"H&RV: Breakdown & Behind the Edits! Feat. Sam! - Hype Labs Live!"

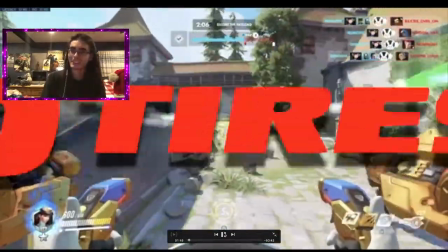Oh, big O tires, oh.
You know what?
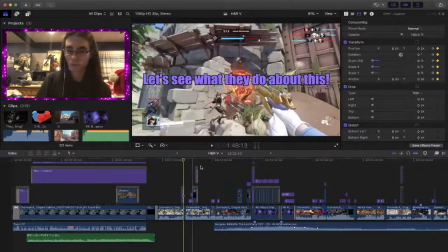That's the first edit I should probably look at. So right here, if we actually zoom in,
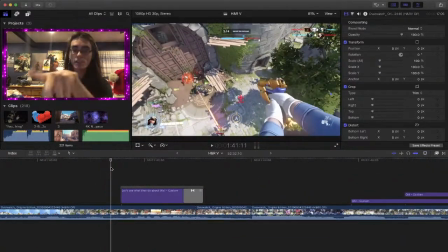so you can see all this is right here is just text coming in.
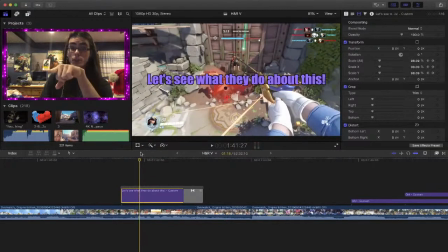And the way this works is with keyframing. So this is really simple stuff just to make this look presentable.
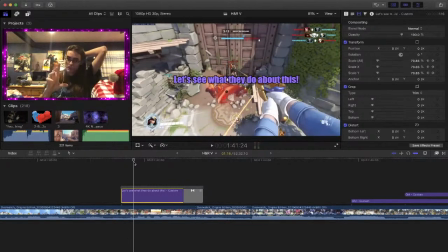Because usually when I'm doing titles with little moments like this, I find it kind of boring just to have a title, just appear. Just appear on the screen and just say what we're saying. It's kind of ludicrous to do it all at once, like just repeatedly,
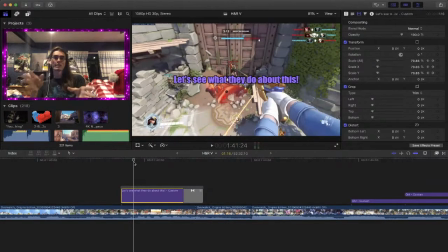because that can not only be too time consuming to edit, because sometimes it can take too long, but also, you gotta know when it's needed. So if you're ever gonna think about editing something, and you're gonna do this kind of content where you're talking over gameplay,
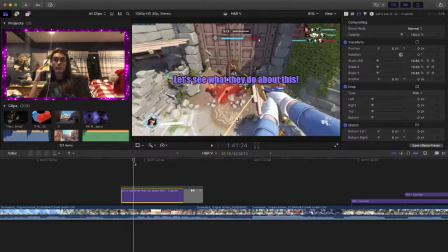I highly recommend doing titles, because it not only helps you identify, people talking, but it also helps you get the point across if you're trying to make visual gags. Because also, what was the inspiration behind doing titles for all of our videos since
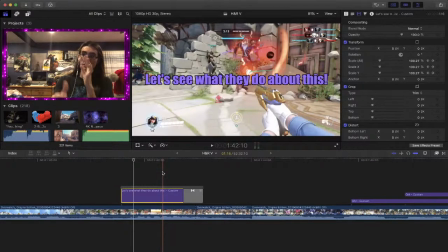year one was that I noticed a lot of people doing gaming content would do titles like this, but they would never do specific colors for people who were talking. Now, I know there was a YouTuber that I watched that actually did colors for people talking,
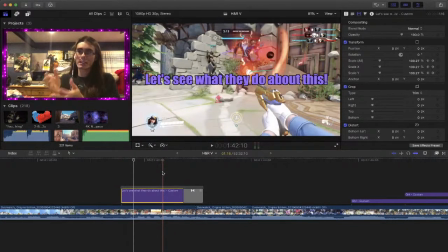but he never associated a specific color for a specific person.
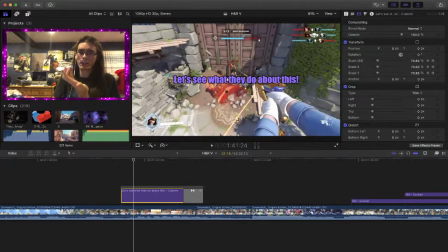And when me and Nick were making the channel, I thought when making all the videos down the line, I thought, why don't we just identify ourselves with a color? And I feel like that would be a lot easier to manage. So no, that's that. And because all this is just,
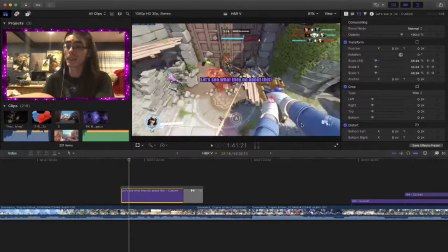because you can see on the right here is the scaling from the keyframes right here.
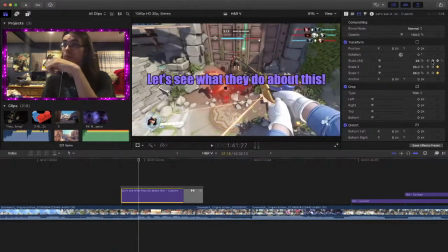So it starts at 0%, so you cannot see it. And then it's exploded big. And then there's a couple of frames right here. Mute that, we don't need to hear that.
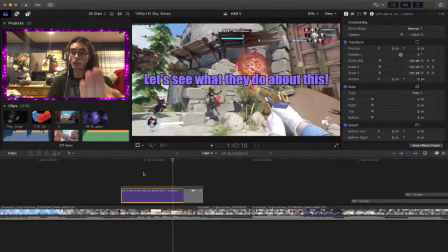A few frames of it slowly zooming in, so basically it's going like this.
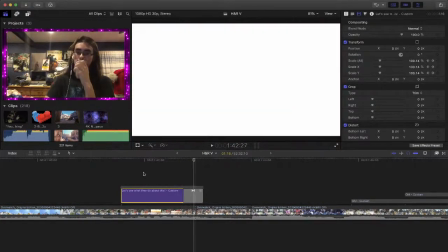And then slowly zooming in to catch your attention. Do a little quick fade into the 4-kill.
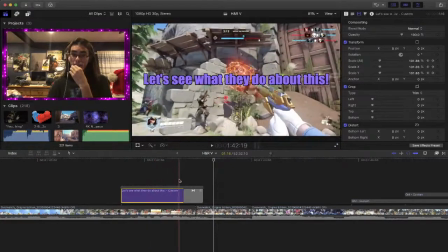So that's just basic, keep your eye in the center, keep the attention going, and then show the event.
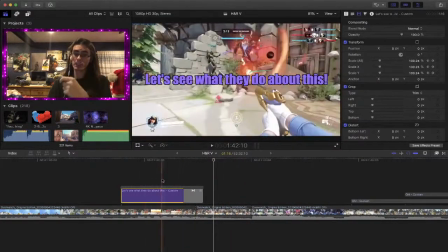Because even though this is something that's really simple and it could have just easily have been, you know, show the thing on screen, get rid of it.
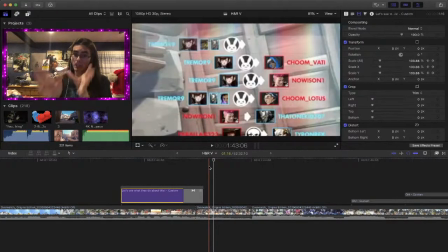It's all about, especially for something as big as HyperH5, it's all about presentation. You gotta make this shit look good.
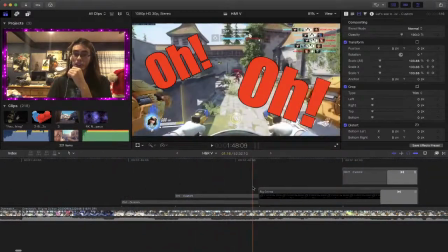Because also, with this bit where Nick is freaking out here, this is another good example of scaling working at its best with,
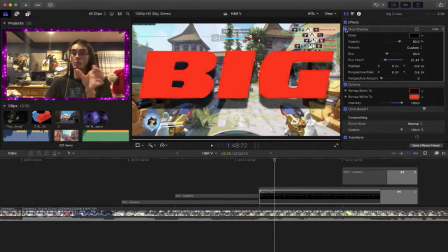you know, a drop shot. Because originally this was just a Big O Tire logo on the internet, but all it is,
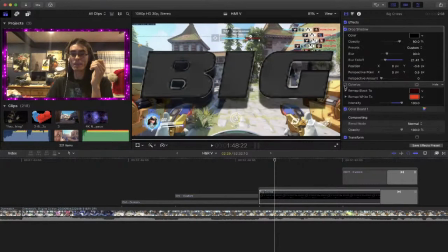you can see it's that all this stuff has been put on it.
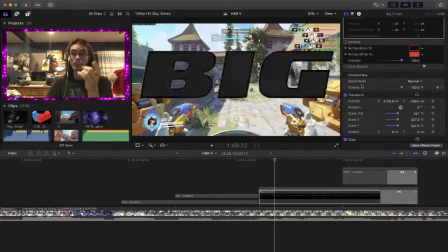Because the logo was actually originally black, but it has colorize on it to make it red.
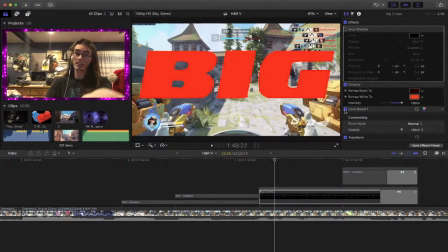There's a color board on it to make it even more red,
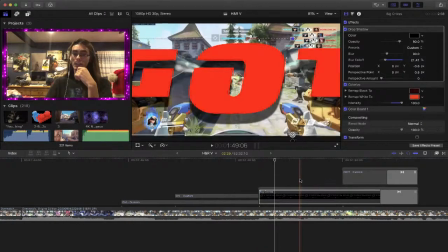and the drop shadow on it so it pops off on the screen. So you get that, because not only that matches with his color,
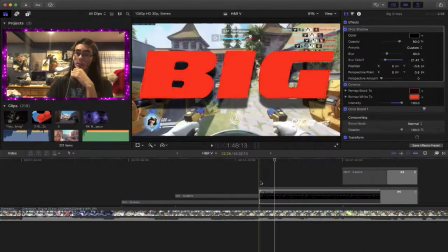but it also looks funny with him going, Big O Tires, oh.
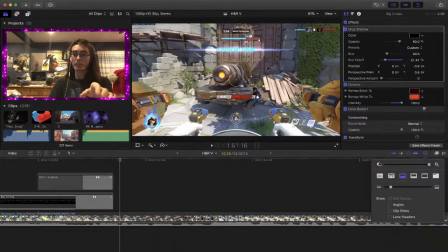I just thought that'd be funny. But you know, this whole opening segment is extremely important for not
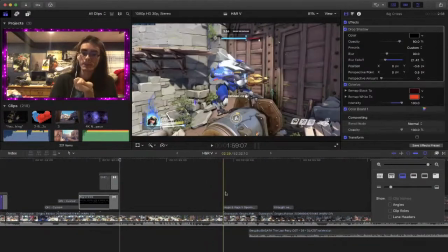only for nailing the tone of what this Hyper Rage was going to be,
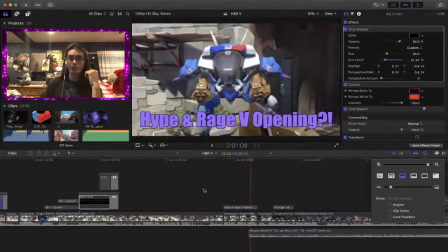but also I feel it's always good to have a good beginning.
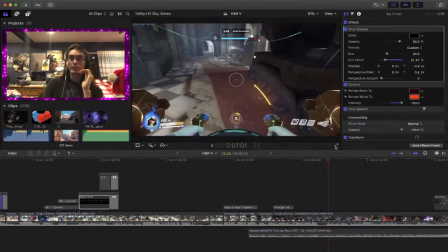Because this is like the first, when thinking about YouTube analytics,
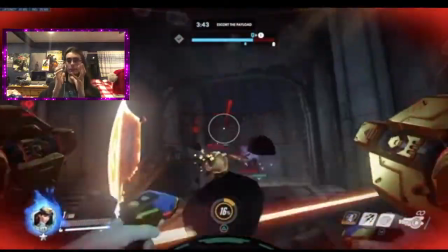you really got to think about like, alright, the first 5 to 10 minutes have to sell the video.
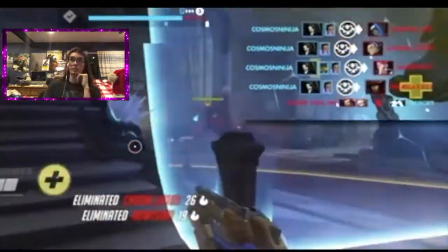And you have to make it look good. And I thought this would be the most perfect clip. Because not only is one 4-kill, it's 2 4-kills.
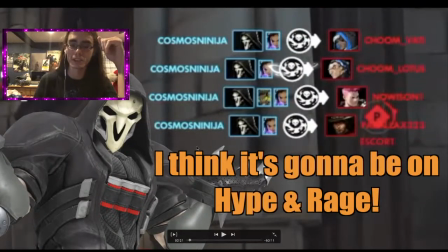And yeah, this was another good example of using visual editing.
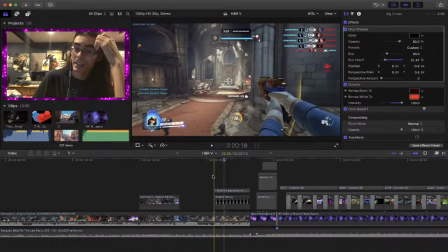So, you'd think right here it would just be as easy as showing the kill in the corner. And then, you know, just leave that to itself. But I thought, no. We take that a step further.
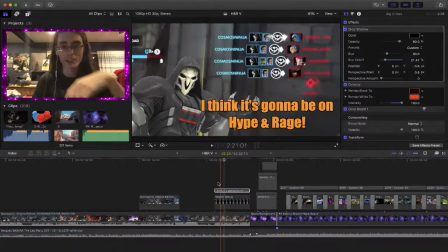So what's going on here is that all this is just a PNG of Reaper just doing this famous shrug emote,
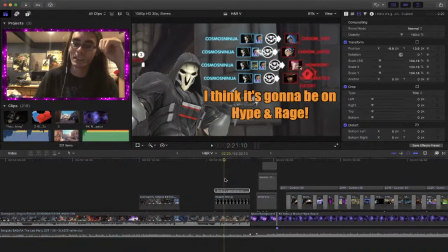because Omar does it all the time when he plays Reaper, and he's become much associated with that character now,
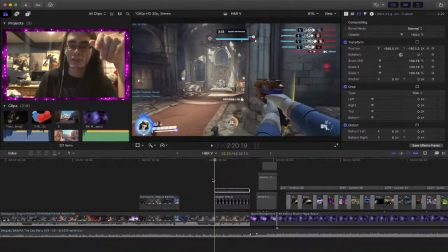is, you know, just do that, have it come in from the corner, along with the zoom in on the 4-kill,
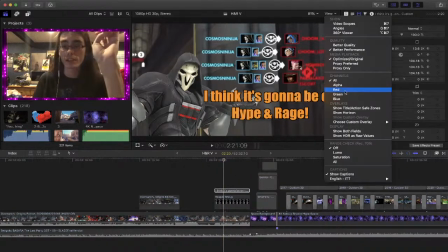and just have it mainly all aligned in the center, because also you gotta follow the rule of title zones.
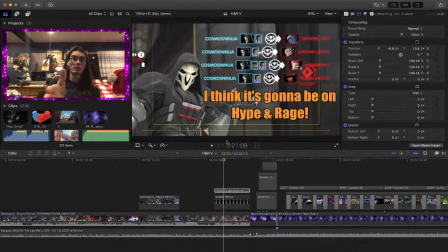And this is basically what you use to show... Yeah, I should actually explain title zones.
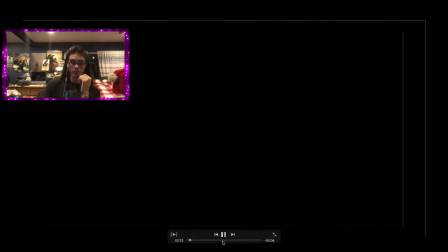That's kind of important. So you actually see oh shit,
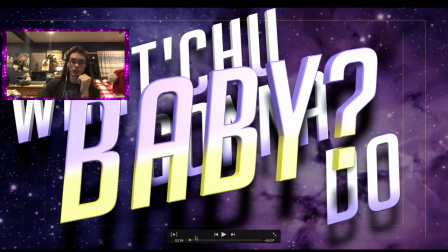that's a bit too far. So you'll see that there's this little white lines around the video itself.
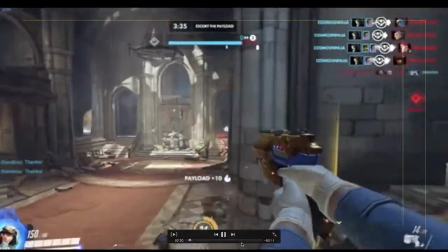Let me actually take away my thing. So you'll see these
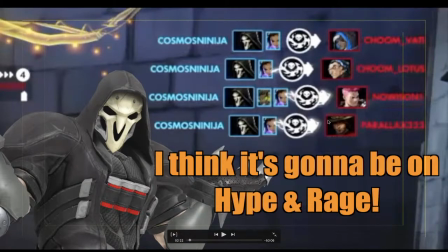little itty bitty faint lines around the video, and that's to help you keep the title centered. This one is not as centered, but it's meant to line up with the Reaper picture.
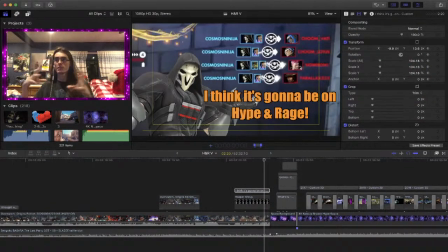But it's a thing that most editors use to keep titles centered, and it's in center vision so you can read it properly.
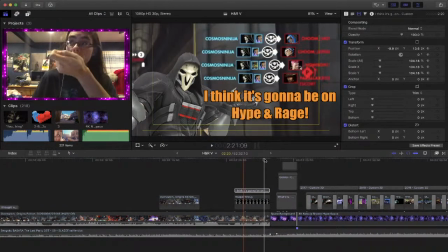And it's a rule that you really have to follow to make sure nothing is clouding the screen.
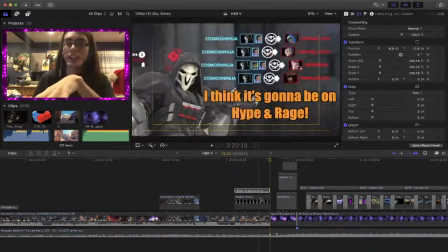And yeah, that's pretty much the first... Keep in mind, that's all in the first 2.5 minutes.
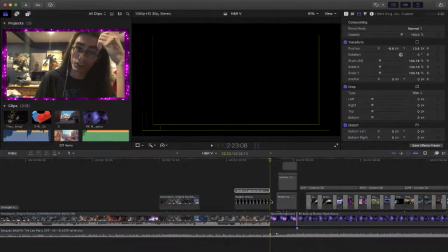Because with a lesson I learned when doing HyperH 3 was that I felt like the opening was a bit too long.
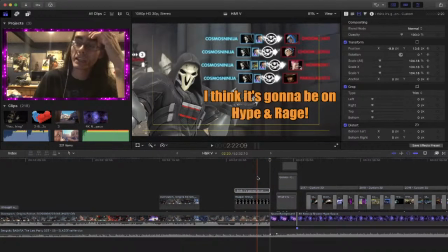I know it's very similar to this, but if any of you remember HyperH 3, the opening I felt it was a bit too long. And I needed something a lot more straight to the point, and thank God something like this happened when we were playing, and I thought, that's perfect. Using that immediately. Perfect as shit.
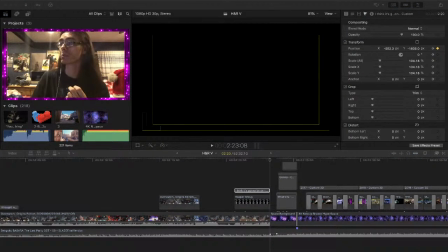Because, like I said, when we're playing Overwatch, or just anything can frickin' happen. And with a game like Overwatch, it's really easy to just create moments.
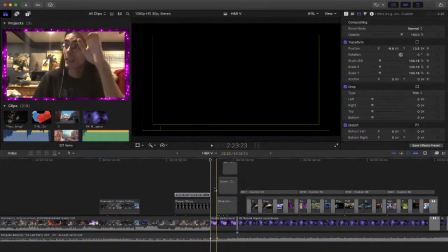And speaking of creating moments, I had to make the intro to, like, the actual intro to this look good.
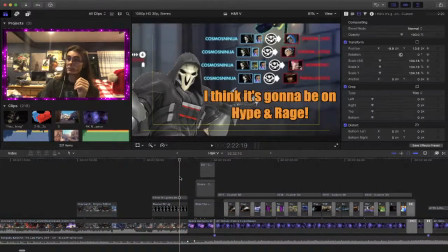So, So let me just play this bit for you and show you what's going on here. Let me just unmute this.
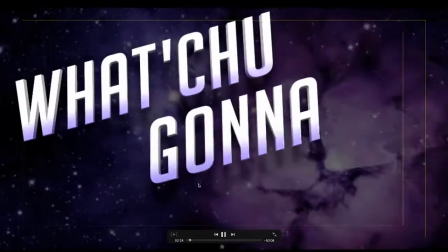What you wanna do, baby? It's on you, baby.
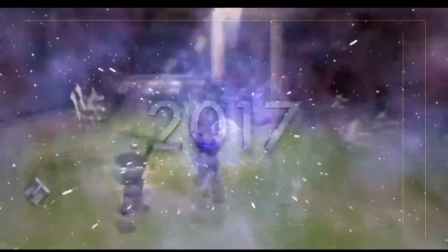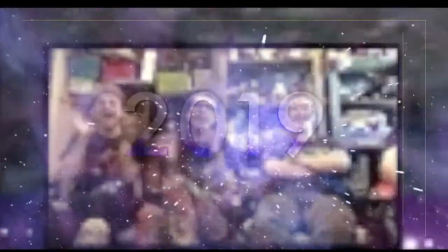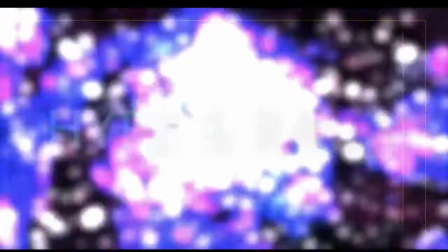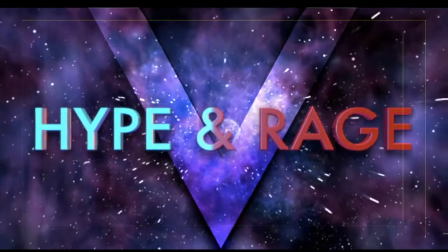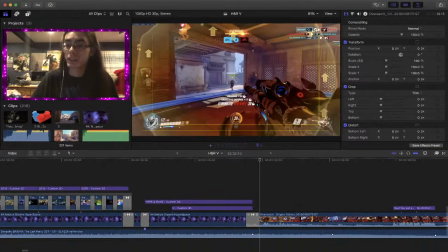So that whole bit has a lot going on. Let me actually turn off the title zones. So let me show you exactly what's going on here, because there's a lot.
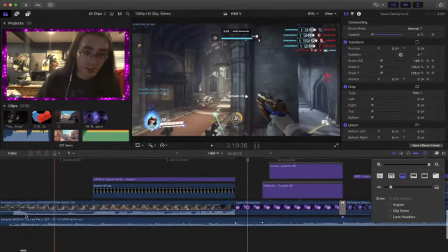So firstly, the song I'm using here is from Sengoku Basara, the anime from Sengoku Basara,
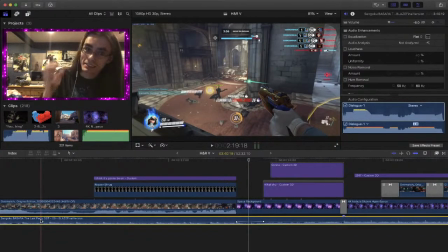which is like the most hype track for building up, because it's just a guy going, "What you gonna do,
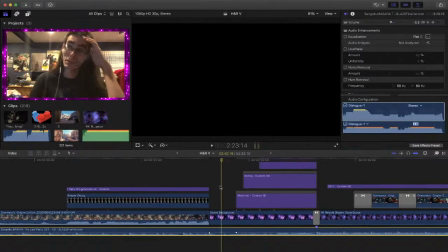baby?" And I thought, that's perfect. I was rewatching it and I thought, oh my god, that's the song.
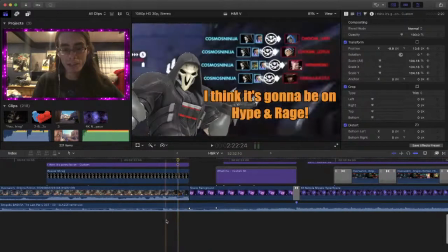So starting from here, the song is building up,
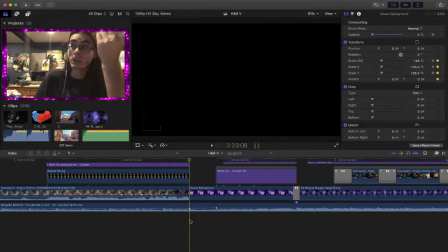and right here we have an audio cue, an audio keyframe that starts at, let me tag it. So it's at -6 decibels, as you can see right over here in the corner. Starts at -6, and then it's going to go all the way out to -1. So it's going to be really loud.